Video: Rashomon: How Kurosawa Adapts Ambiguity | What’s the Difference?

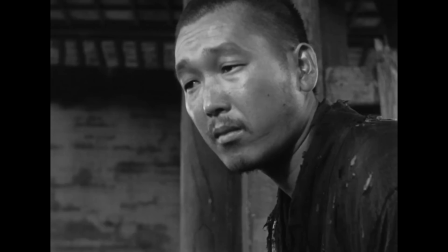(0:02)
Akira Kwasawa's Rashomon is capital E essential viewing for film fans, and has long been the gold standard for questioning the subjective nature of truth.
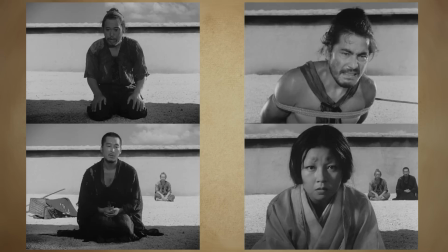(0:11)
Based on the 1922 short story In a Grove by Ryunosuke Akutagawa, Rashomon takes the general premise,
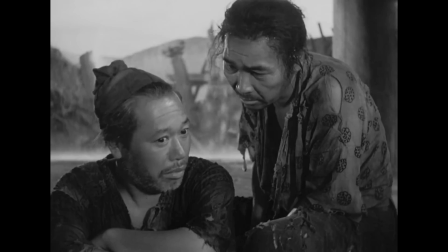(0:16)
conflicting accounts surrounding the death of a samurai in a bamboo forest, but adds a cinematic layer to the lean seven chapters worth of collected testimony.
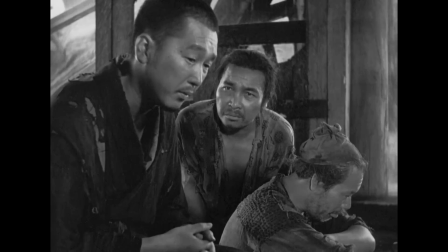(0:24)
The film, and the so-called Rashomon effect, has become an often imitated format for when one version of events just isn't enough, and we are not so special as to be immune to it.
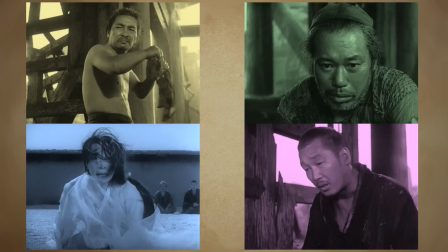(0:34)
So let's Rashomon this entire episode, shall we? Yeah, great idea, I'm into it. Hands down the most film nerdy thing of everybody.
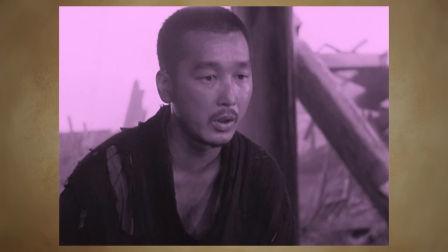(0:41)
We're also into it. Without further ado and no restraint on spoilers for either this 100-year-old short story or 70-year-old cinematic staple, I'm Clint Gage.
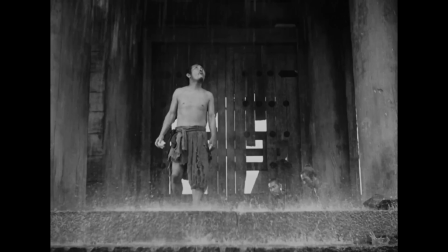(0:48)
I'm Casey Redman. I'm Alex Steadman. I'm Siddhant Adlaka. And all four of us have our version of the truth at the ready so we can answer the question, what's the difference?
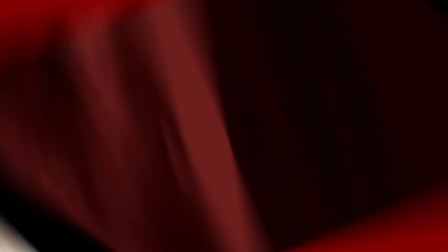(0:57)
Yeah, what is the difference? Yeah, it's good enough.
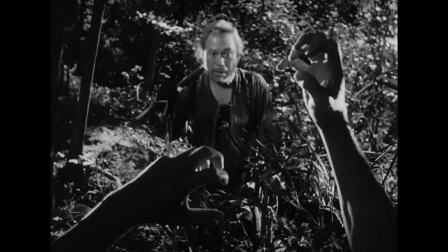(1:00)
As has always been the mission for us here on this show, we love to highlight the difference in the experience of reading a book versus the experience of watching a movie.
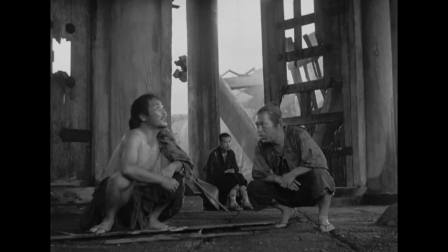(1:09)
They are two very different art forms, and an adaptation often has to be more clever than just a straight retelling.
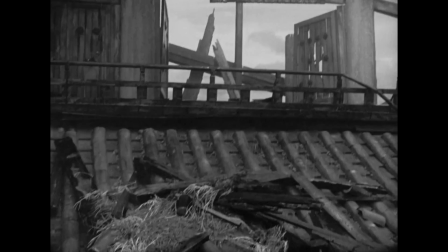(1:15)
And Rashiban might just be the best example of that we've encountered to date.
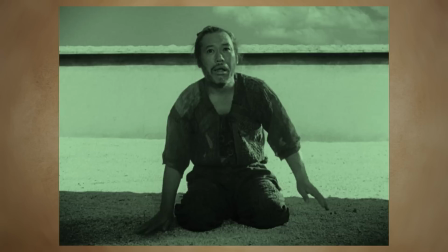(1:20)
For instance, the production techniques employed by Kurosawa to adapt each testimony are the most fascinating thing about it.
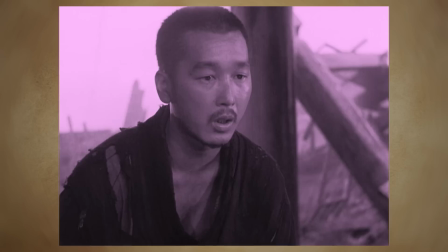(1:26)
No, no, the biggest difference in the experience was the portrayal of the assault. Oh, really? Because I thought it was specifically the performances.
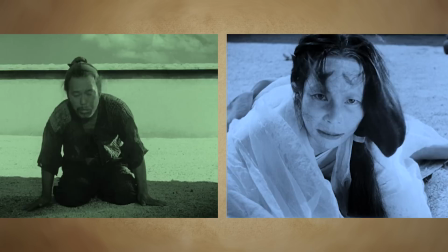(1:33)
Wait, no one else thought it was a rhetorical mirror held up to the reader in the short story, but way fewer opportunities for projecting emotions in the movie?
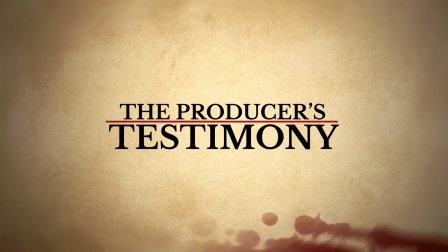(1:40)
Well, sure, but that was part of it. Yeah, of course, there was some of that. Yeah, this was a great idea.
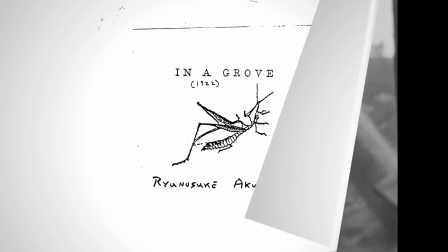(1:47)
Like any film based on a short story, writers need to add a lot to fill up a feature-length runtime.
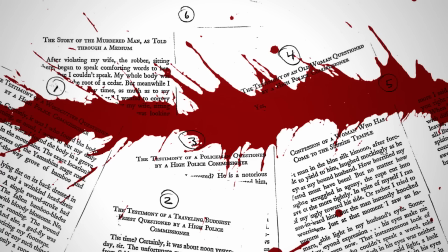(1:52)
In a grove with a mere 3,000 words or so is a collection of transcribed testimonies recounting different perspectives on the murder of a samurai.
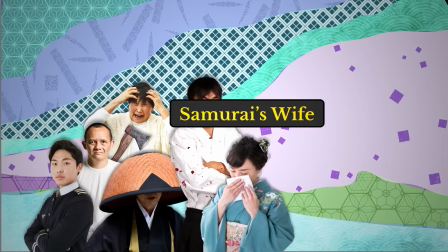(2:01)
A woodcutter, a Buddhist priest, a policeman, an old woman, the notorious bandit Tajamaru,
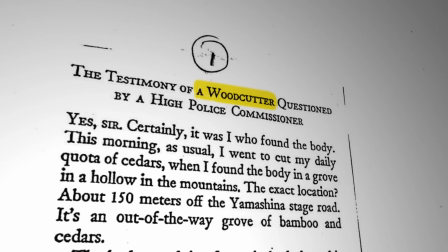(2:06)
the samurai's wife, and the ghost of the samurai himself speaking through a medium all tell their version of the story.
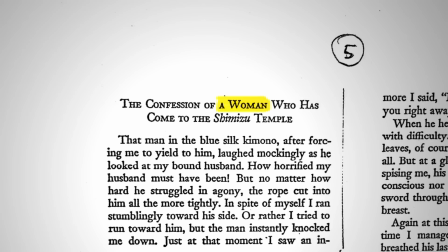(2:12)
There's no context for where the testimonies take place or any other detail beyond who they are and the story they tell.
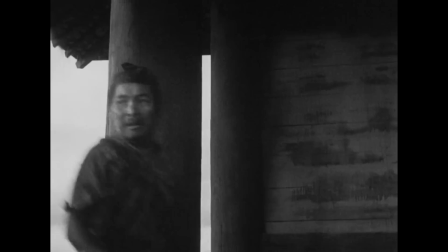(2:19)
It's literally just a report. The film adheres to that structure for the most part,
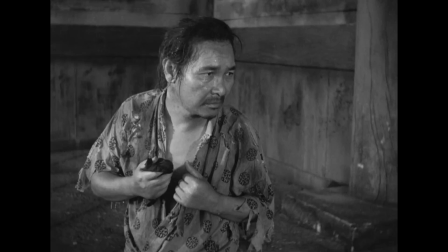(2:24)
only adding a framing device of the priest and woodcutter telling their story about that story to a commoner who just wants to hear an interesting story while he stays out of the ring.
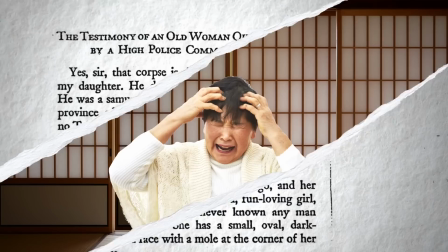(2:33)
The lone chapter from the short story that actually gets cut is the old woman's testimony. She is the mother of Masago, the samurai's wife.
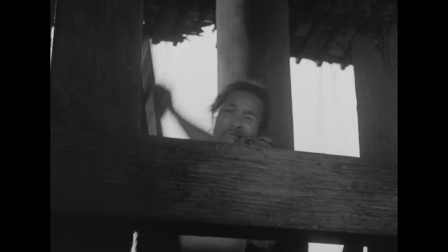(2:40)
In the short story, her testimony gives context to the victimized couple, something that's not as necessary to the film version when you can actually see them on screen. But what's fascinating about the adaptation is how Kurosawa actually made it the same.
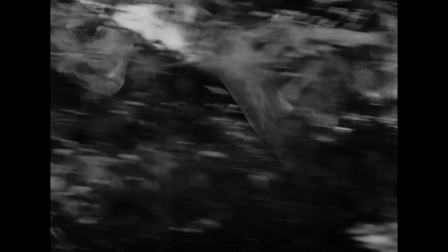(2:54)
Throughout the film, he employs long lens tracking shots through the branches, obscuring the full details of the events.
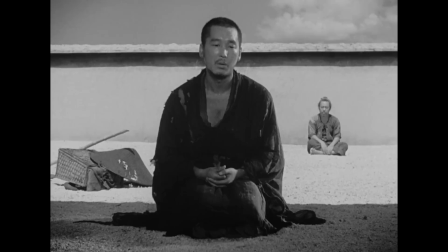(3:00)
Even during the testimonies, Kurosawa opts not to feature on screen the high police commissioner conducting the interviews.
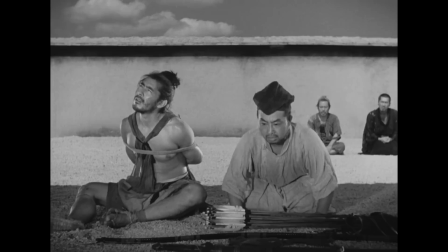(3:06)
The witnesses frequently answer questions we in the audience don't hear as they do in the text of In a Grove.
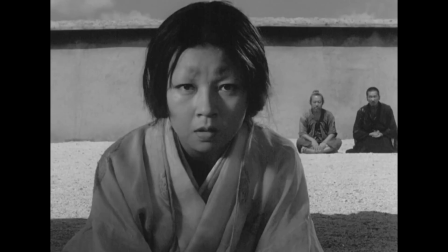(3:12)
The effect is the cinematic equivalent of a transcription. The film also frames the priest and the woodcutter in the background of the current testimony.
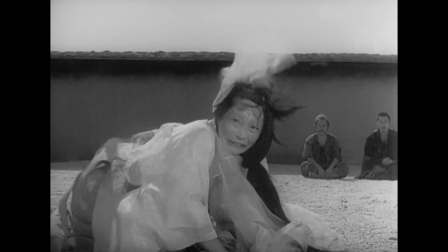(3:19)
Of course, they'd still be there.
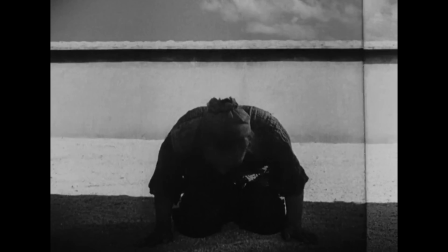(3:21)
But the implication is to remind us to layer the testimonies on top of each other, just as you keep in mind the previous chapter when reading the next.
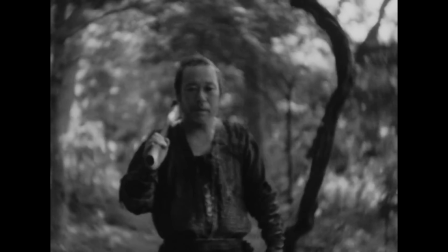(3:30)
And while I won't go through the entire film's worth of incredible camera work, which you should do on your own,
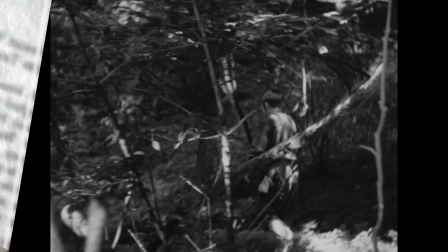(3:34)
I have to focus on one shot as the best example of adaptation by camera maybe ever.
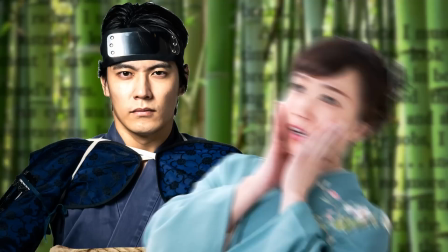(3:40)
In the short story, Masako tells her tale of being assaulted by the bandit Tajamaru.
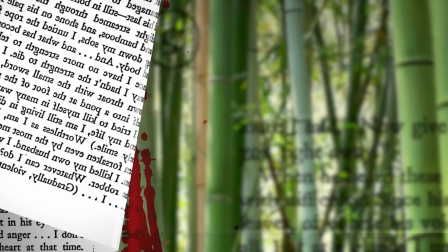(3:45)
And after seeing a look in her husband's eyes that literally made her faint, she decides to kill him along with herself, as opposed to either of them continuing to live in shame.
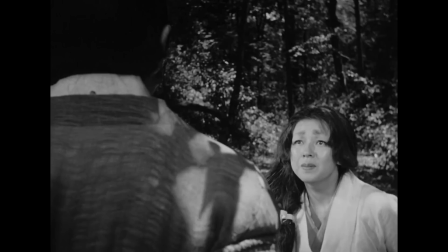(3:54)
All of this, of course, is in the text of Masako's testimony.
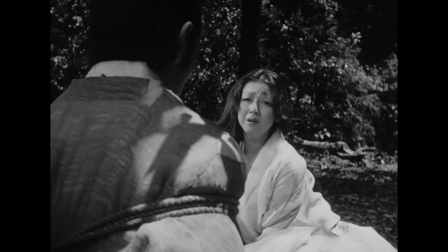(3:57)
In the film, though, as Masako is telling her version of the story, we see her pleading with her husband not to look at her with such a cold loathing.
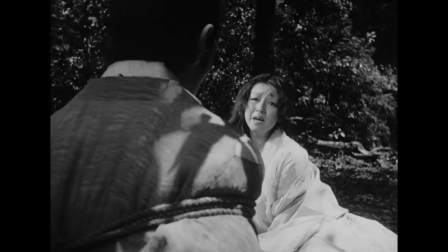(4:05)
She moves back and forth, uncomfortable under the cruel gaze. but no matter where she goes, the camera moves with her, changing the perspective so that she never finds herself with more space in the frame.
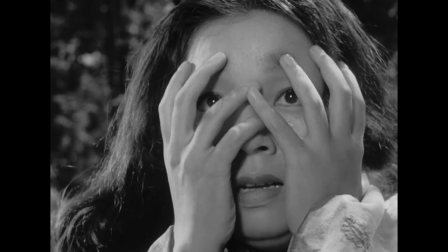(4:16)
Her husband's shoulder is dominating the shot, trapping her in a small space on the right side of the frame.
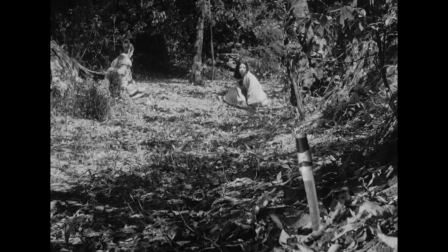(4:22)
Next, Kurosawa cuts to a pair of tight close-ups in which the wife cries face down into the ground.
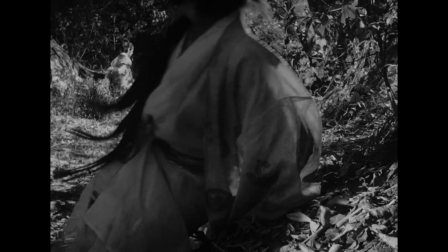(4:28)
It's not until this wide shot, with the dagger featuring prominently in the foreground, that her character actually has space to maneuver.
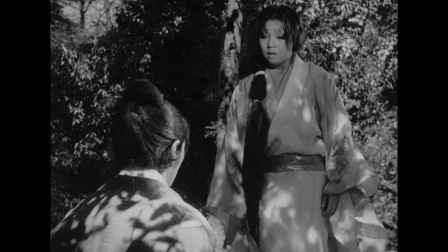(4:35)
It's the moment that she's thought of a way out that the camera finally relents.
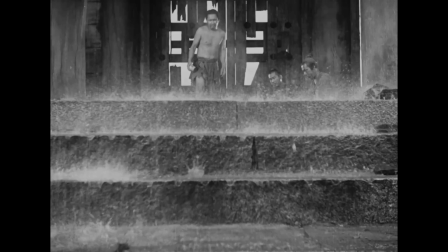(4:39)
It's a visual sequence on film that conveys the feeling of an entire testimony in the short story.
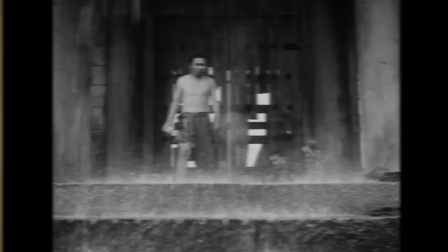(4:45)
Watching the movie immediately after reading the short story, you can see moments like this throughout the film.
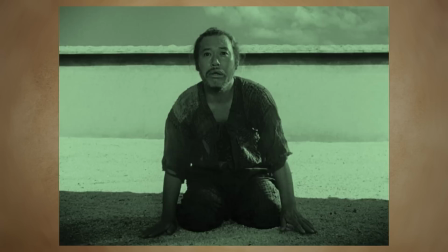(4:50)
That's certainly not untrue. The film is an incredible visual representation of the story. It is, right? But I think the biggest difference between watching the film and reading the story might not be the camera work in that scene, but what actually happens before the scene you described.
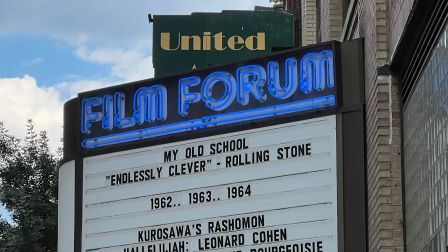(5:06)
I first saw Rashomon on a Kurosawa Akira kick some 15 years ago, but fittingly I didn't remember much until I watched it a second time, and a third.
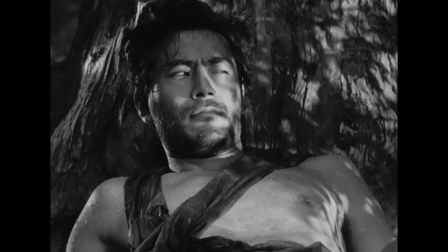(5:15)
It was playing on the big screen at New York's Film Forum Theatre and I wasn't gonna miss that chance, even if it meant showing up after a long day of work.
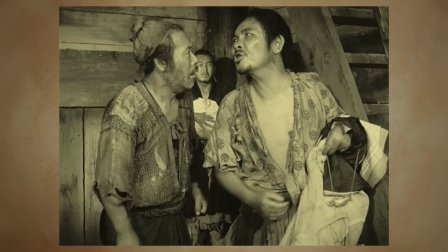(5:22)
Unfortunately, I did miss parts of the movie because I was in and out of sleep the whole time.
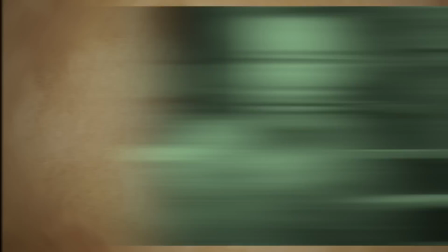(5:27)
Oh, come on, man. I know, I know, it was a dark room, the AC in the blistering summer, and Kurosawa's calming use of nature were too much to resist.
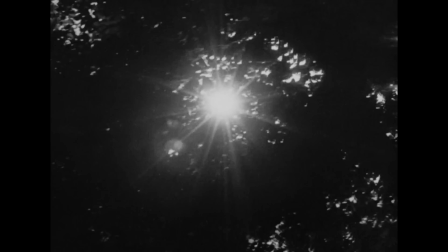(5:34)
I won't apologize. If it were a louder and pace-year movie, I would have probably stayed awake, but sometimes your body just gives out and your mind temporarily goes with it.
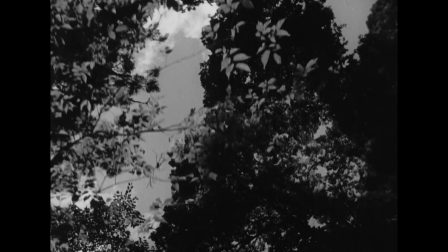(5:43)
Especially when the story is so moody, so meticulous, and so focused on the natural environment like a traditional haiku.
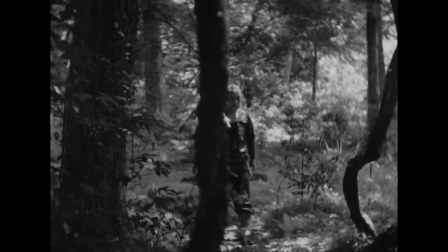(5:49)
I wouldn't trade that for the world. But for what I did see at the Film Forum, I felt like I was falling into the screen,
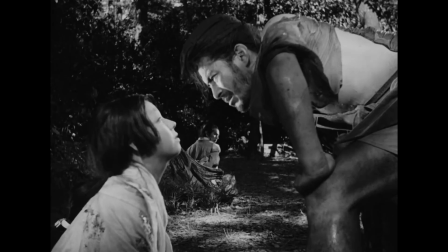(5:56)
especially when cinematographer Miyagawa Kazuo made use of his telephoto lenses to carve an almost circular backdrop amongst the trees,
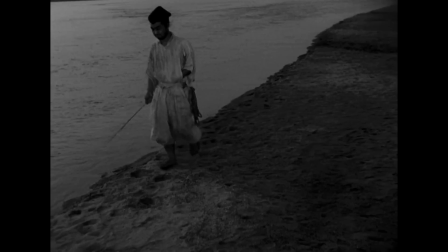(6:02)
like the characters were being sucked into a black hole of perspective and circumstance, and I was being sucked in with them.
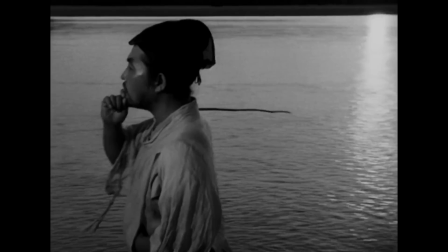(6:08)
But when I went back to Streamrush Oman the next day, something interesting happened. I found myself filling holes in my memory from the previous night and correcting things I had either dreamt or misinterpreted.
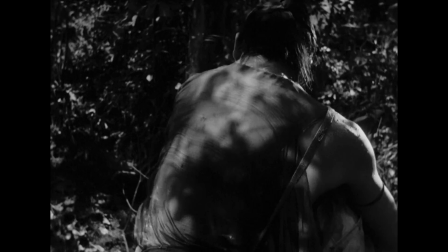(6:18)
I retained only vague flashes of the film during my half-asleep viewing, But what I did remember,
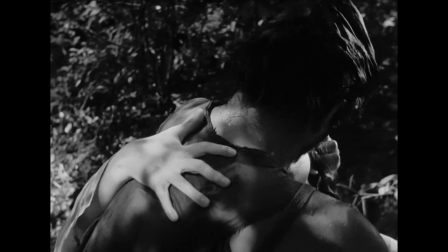(6:23)
clear as day, is the wife's hand coming up to grab the bandit's shoulder when he kisses her. It's a striking image because in a story told from the bandit's point of view, it says one very specific thing.
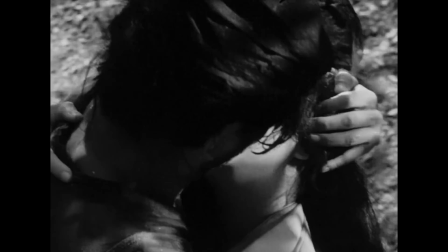(6:35)
She wanted it.
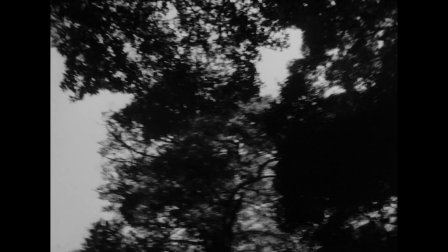(6:38)
When talking about the movie today or about the Rashomon effect, a lot of people seem to omit or forget the bandit forcing himself on the wife.
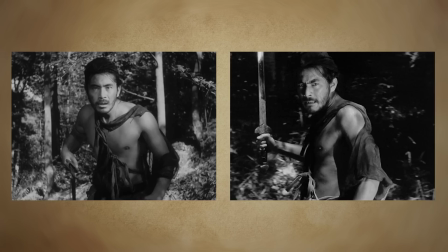(6:45)
I don't entirely blame them. During that 15 year gap, I had forgotten about it too, because unlike the contrasting perspectives on the killing and its numerous depictions,
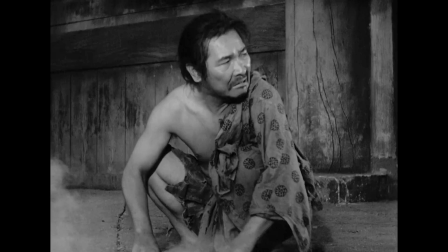(6:55)
the assault is only seen once and it isn't what the trial is about, even though it's very much what the movie is about.
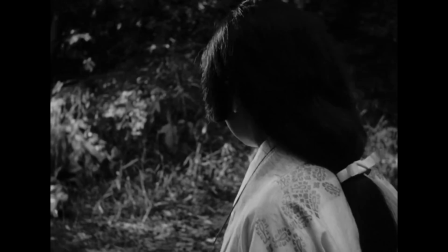(7:04)
But in the more complicated moments of Rashomon, what perspective is even being told can morph and overlap?
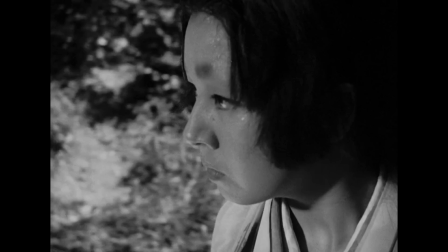(7:11)
Take for instance this moment in the bandits narration, where the camera swings around over the wife's shoulder and into her close-up.
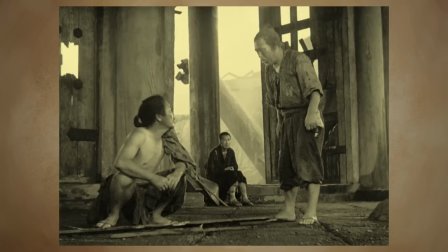(7:17)
It's as if the bandit begins narrating things from her point of view.
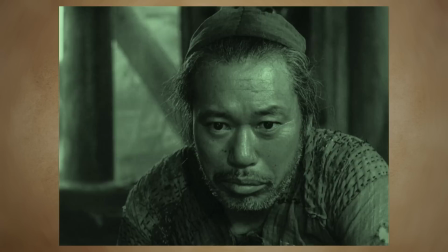(7:21)
Kind of like how you're swinging back to my whole thing about the visual adaptation of the story and your confession?
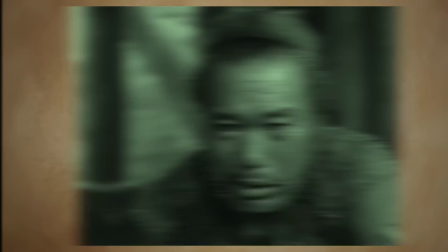(7:26)
Yeah, I guess exactly like that.
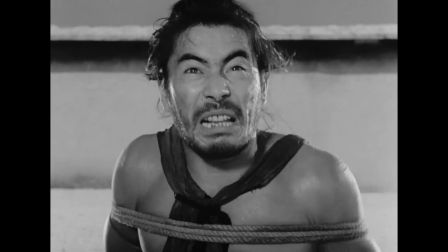(7:28)
But the point is in the bandits version of the story he's trying to convince the judges and us of her perspective as well.
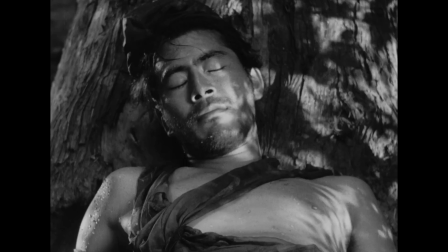(7:36)
He boasts about sleeping with her followed by this image that seems to imply some kind of consent. But something I didn't realize until watching it a third time, completely awake, the way Kurosawa intended,
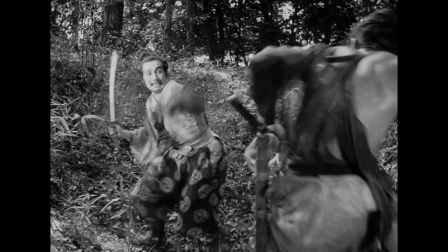(7:46)
is that no one else's testimony even touches upon her assault, no matter how differently they tell the story or who's claiming to have committed the murder. As the bandit tells it, he succeeded in making her his, leading to a skirmish with the samurai.
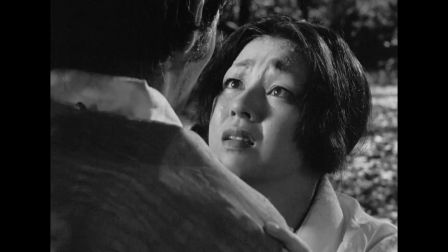(7:59)
As the wife tells it, it caused her husband to view her with contempt and she even blacked out shortly afterwards.